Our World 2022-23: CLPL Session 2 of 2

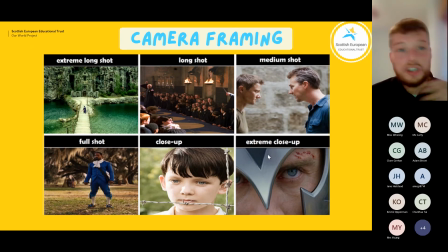[20:40]
So you can see that here in the top left, we've got an extreme long shot, which in storyboards are often abbreviated to ELS. And they're often used to establish location at the beginning of a film or to emphasize some kind of isolation in some way.
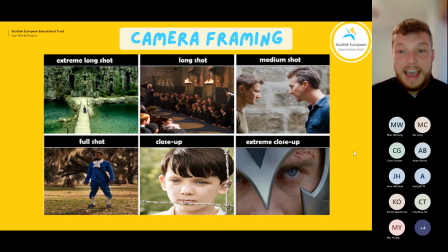[20:56]
So this example is taken from Star Wars, and it lets the viewer know kind of where Darth Vader is, that he's alone, and knowing him probably plotting something evil.
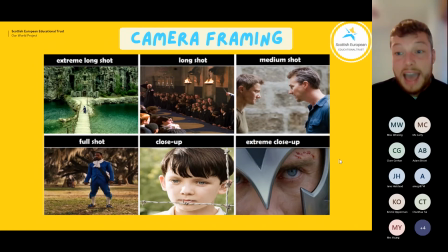[21:08]
And then we have a long shot in the middle at the top, or LS on storyboards, which is taken in this example from Harry Potter, which is often used to highlight background and the onlookers in the scene to kind of show get the scale of the scene or busyness within the scene,
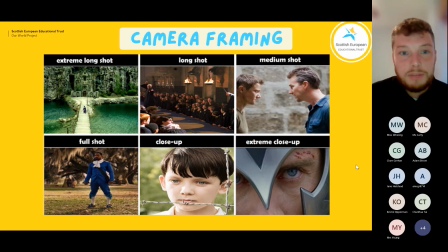[21:28]
but also keeps the kind of main subject in plain sight, so you can see one of the characters, I think maybe Draco Malfoy over on the left-hand side. We also have a medium shot,
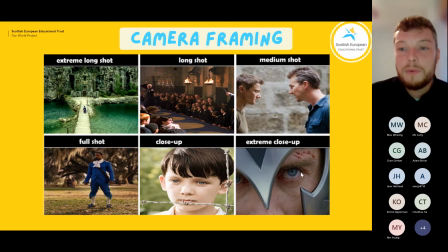[21:42]
top right, or MS for the storyboards, which is taken from the Bourne Legacy here. So medium shots can be really, really effective for dialogue scenes, for example.
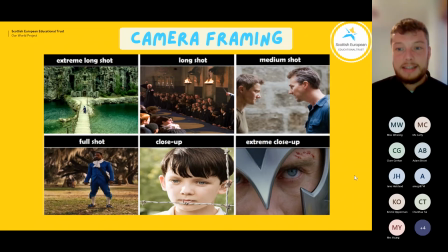[21:55]
We've also got a full shot, known as FS, here from Django Unchained in this example, which is often used to do things such as highlight a particular costume or to kind of
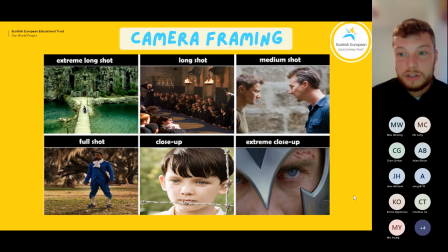[22:10]
to show multiple characters at once. Then we've got a close-up, which is obviously one of the most well-known and kind of common camera framing techniques. This is taken from The Boy in the Striped Pajamas,
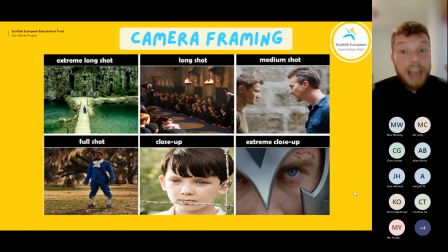[22:26]
but they can be really, really effective for kind of revealing reactions or showing emotion or intensity within, that the character's feeling in the scene. Then finally, we've got extreme close-up, or ECU, taken from X-Men in this case,
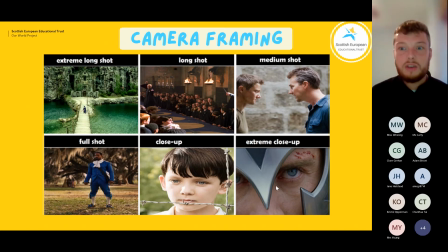[22:42]
which puts emphasis on the kind of the smaller details, and it draws attention to the kind of importance or intensity of what a character is saying or feeling.
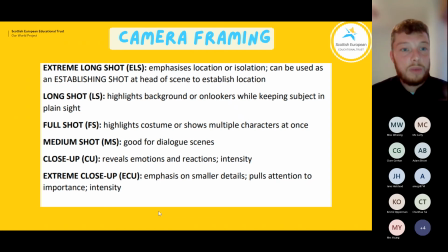[22:54]
So these examples are in the camera shot directory with a little explanation of when they're often used as well.
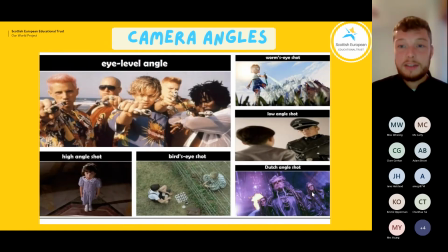[23:02]
On the other side of the camera directory, we also have a bit on camera angles. So camera angles and framing techniques are fairly similar, but there's
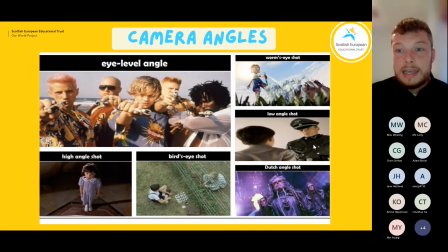[23:15]
subtle differences that we'll kind of think about now. So we have an eye level angle here. This is taken from Baz Luhrmann's Romeo and Juliet. And it's often used to mimic how we see things in real life, or to kind of make the viewer feel like they're right there in the scene with the actors.
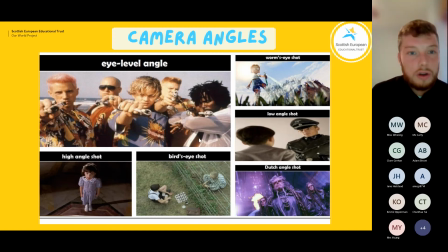[23:36]
We've also got a high angle shot taken from Matilda here, which is often used to show some sort of vulnerability or power dynamic at play. That's quite similar. It's the kind of opposite of the low angle shot that we'll look at in a minute. But high angle shots are often used, to show that the character might have,
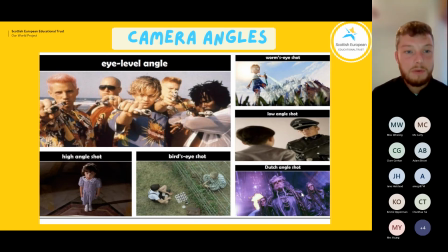[23:55]
quite an uphill struggle ahead of them, or there's a bumpy road ahead. And as we were saying, you kind of flip that on its head for a low angle shot. It's still often used to show that kind of power dynamic, one character being particularly sort of large and intimidating.
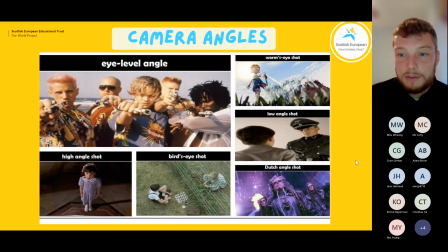[24:15]
So the obvious power dynamic going on here, this is from The Boy in the Striped Pajamas, between the boy and the kind of Nazi commander at the concentration camp. There's obvious power dynamic going on there, and the low angle shot is used really, really effectively to show that that dynamic.
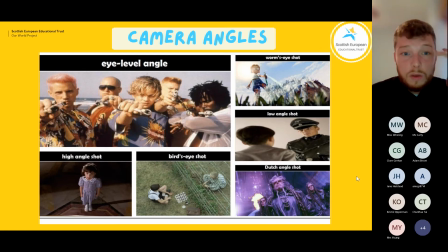[24:33]
From the same film, we also have a bird's eye shot, which can be used to show kind of scale and movement, or it's almost as if like it's God's eyes looking down on the scene below.
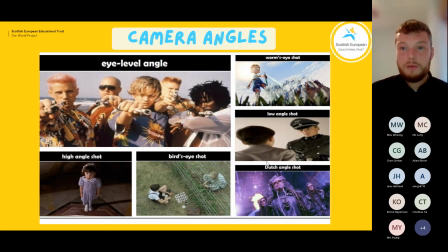[24:49]
Then we've got a worm's eye shot, which is often used to highlight kind of something that's going on the ground. And then finally on this diagram, we have what you call a Dutch angle or a tilted angle shot,
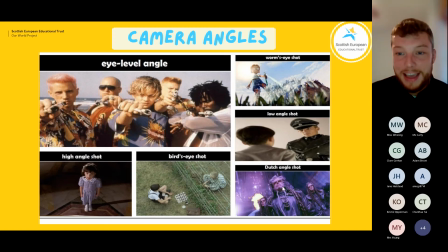[25:05]
which I know people have a lot of fun with from previous experience, which can be used to kind of disorientate the viewer, or as if the kind of characters are ill or drunk or something like that.
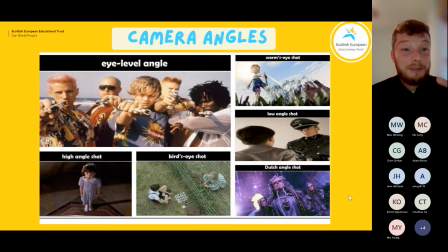[25:20]
It can also show that something is kind of something's gone a bit wrong, something's a bit confused within the either the character's mind or within the scene itself. And it can be really a really effective way of adding to the kind of dramatic tension of the scene.
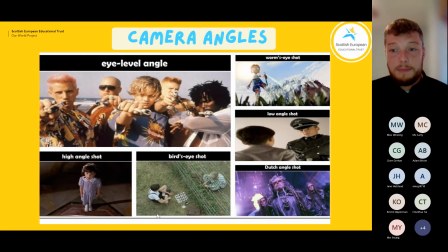[25:38]
So again, we have slides and exercises on these camera angles and some others as well, which you can use with your pupils, and they're also available on the SEAT website.
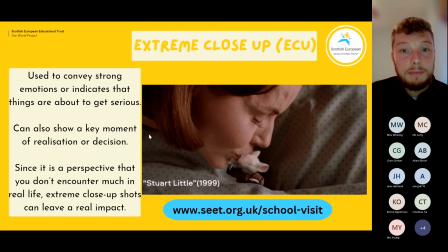[25:49]
So this is an example of one of the ones that we use with pupils on a fairly regular basis. And you can sign up for an online school visit if you want that for your school. You can email me about that, and you can also access these resources on the school visit tab on our website.
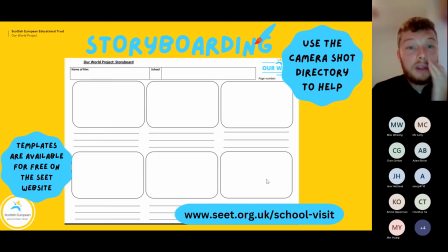[26:10]
Okay, so just briefly then, I've kind of showed this before, but when it comes to actually putting the storyboards together, we have a sort of blank storyboard templates available at the website. You can see there, and I think combining what we've kind of just talked about with the camera shot directory,
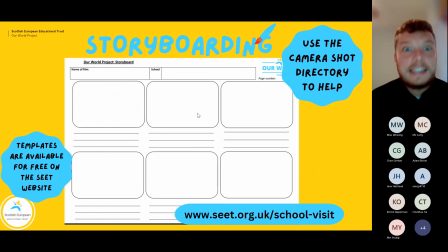[26:27]
and also a couple of practice exercises that are available for you to use. I think I'm hoping that we'll get some really creative storyboards coming to us by the deadline of the 2nd of December.
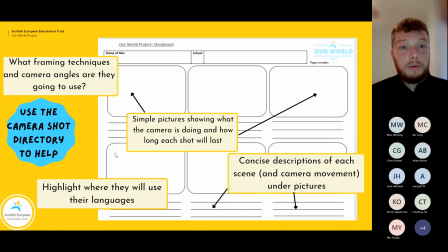[26:44]
So they should really things that we're looking for you to include. So obviously we've talked about what framing techniques and camera angles are the pupils going to use. Simple kind of pictures showing what the camera is actually doing in each shot and how long each shot will last.
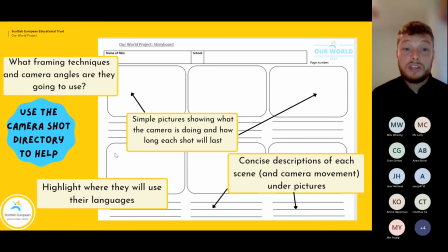[27:03]
Some sort of indication in the storyboard of which language is going to be used and where in the film they're going to use the languages, and then a concise description of each scene and the kind of camera language underneath the pictures in the lines there.
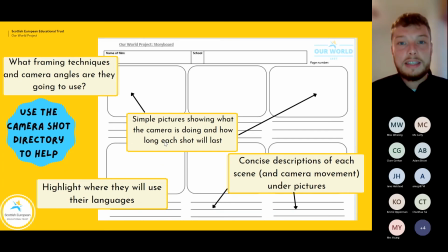[27:20]
You can use as many of these as these pages as the pupils need or want. But remember, we're aiming for the films to be around the three, no longer than sort of 3.5 minutes really.
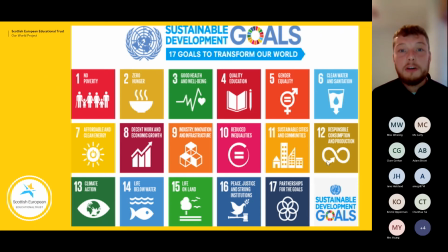[27:33]
Okay, so another thing that was requested was to talk a little bit about introducing the Sustainable Development Goals, also known as the SDGs or the Global Goals, and think about some ways in which we can introduce these to our pupils,
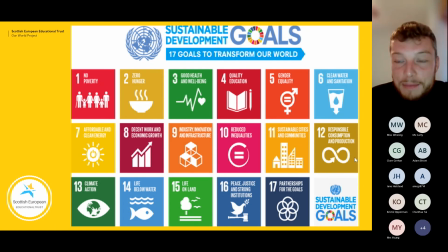[27:47]
because I know that they can be quite kind of daunting at first, because, well, predominantly because there's so many of them and they're so kind of broad. But let's kind of take a bit of a closer look. So just briefly, as you probably know, there are 17 of these goals, and the point of them is to strive
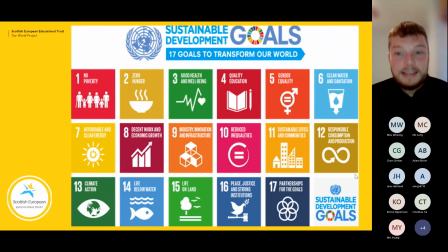[28:06]
to make the world a kind of better, more peaceful, more prosperous place. So they cover, most walks of kind of modern life, tackling poverty and hunger, climate change action, reducing inequalities, gender equality, to name just a few.
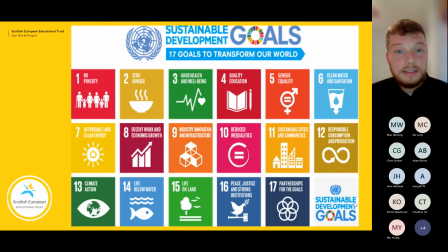[28:23]
So the aim is for these 17 goals to be implemented across the world by the year 2030. And different milestones are kind of used relative to the country's kind of development and that kind of thing to show each country's progress towards the 17 goals.
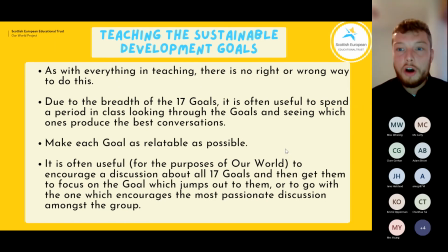[28:44]
So I've got one eye on the clock. I don't want to keep you guys here for too long, but this should only take a couple minutes.